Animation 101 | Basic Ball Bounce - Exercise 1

So we can put this a little bit closer.
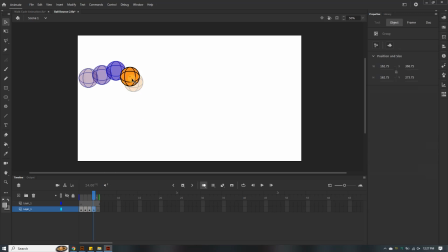12:36 When objects are closer together, they tend to move much slower. The farther they are from each other, the faster they move. Okay, and I think that's what they were trying to do here.
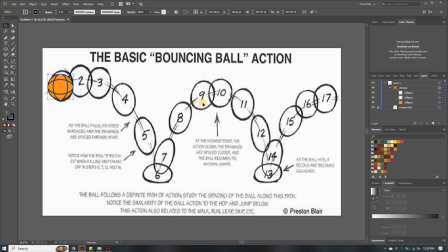12:54 Here you see they are much closer. They are much closer at the end. In the middle they're much closer, and then they're much farther apart when they reach here. So the ball is going down. Let's do that. We go back to animate.
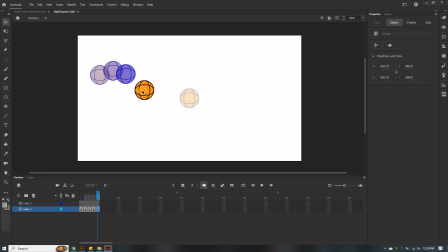13:13 Here V, it's going down, ball is going down, ball is going down. Insert blank keyframe. V, the ball is going down.
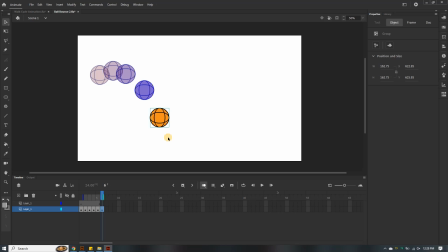13:32 So I can keep them distant a little bit. Like we said, the farther they are, the faster. Insert blank keyframe, they seem to be moving. I think here it can reach down by here.
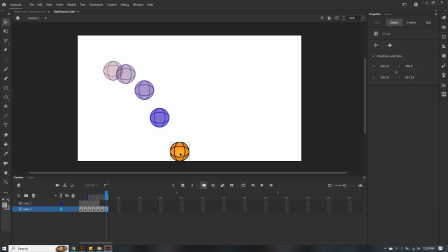13:51 But since we want to utilize stretch and squash principle,
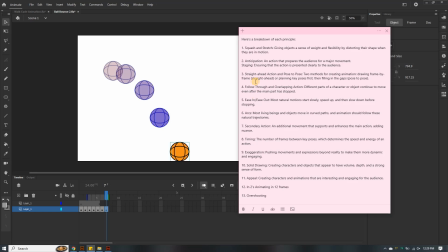14:00 where is that? Squash and stretch, giving objects a sense of weight and flexibility. So we want to do flex and squash, stretch and squash, sorry.
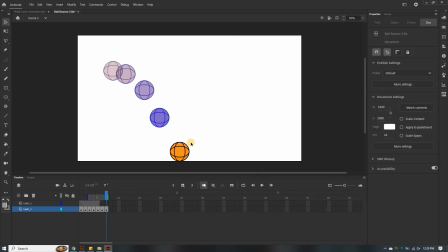14:17 Okay, I think we do that afterwards. Let's just do this one, then we will see the difference. We do it without the stretch and squash, then in the next video we can do stretch and squash so that you can see the difference.
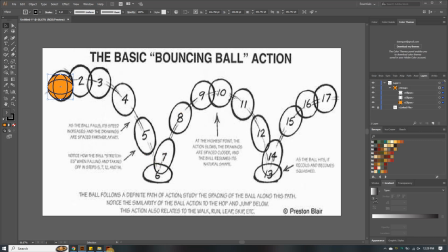14:34 Let's see how it's moving here. It's going back up. The ball is going back up.
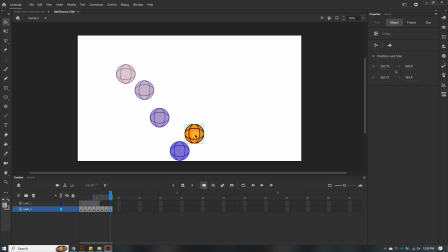So usually when a ball hits the ground, it gains velocity. So here I think it should move a little faster. From here, I should move a little faster.
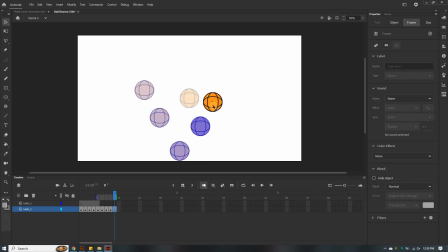15:00 Insert blank keyframe, V. Then as it goes up, it slows down a little bit. Insert blank keyframe, V. So it slows down. So we put the balls a little closer to each other.
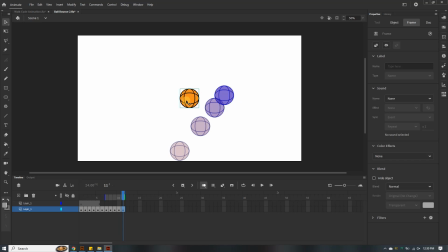15:22 Insert blank keyframe, V. It slows down further.
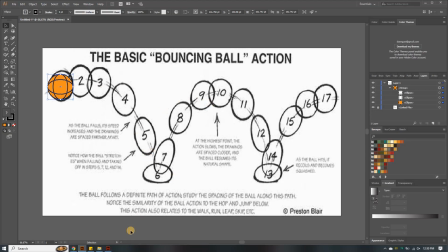15:31 So this one goes like this. Up, it bounces twice. Ours, I think, should just bounce once because we need 12 frames.
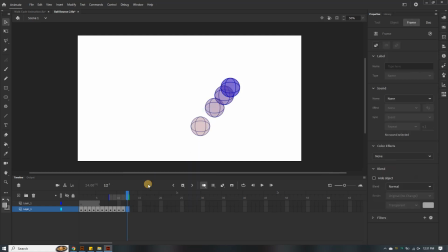15:41 Insert blank keyframe, V. Let's have it here. Okay.
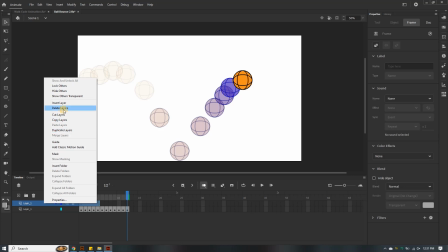16:04 Let's remove this layer, delete layer, double click on this one.
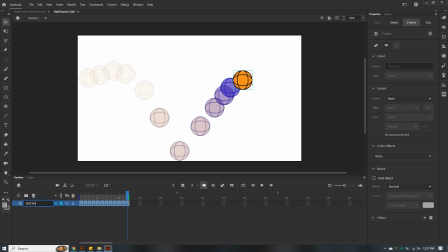16:09 This says Collie ball bounce. So this is also another layer. This is a layer for the balls. If you add another layer maybe for the background, then that becomes something else.
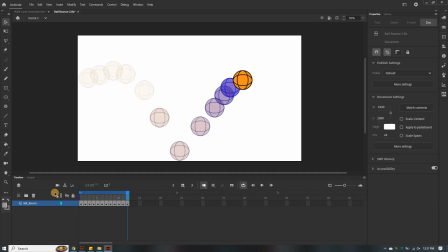16:22 So let's loop this and see how it moves. Let's see how the ball is moving. That movement looks very natural. That's how the ball is bouncing.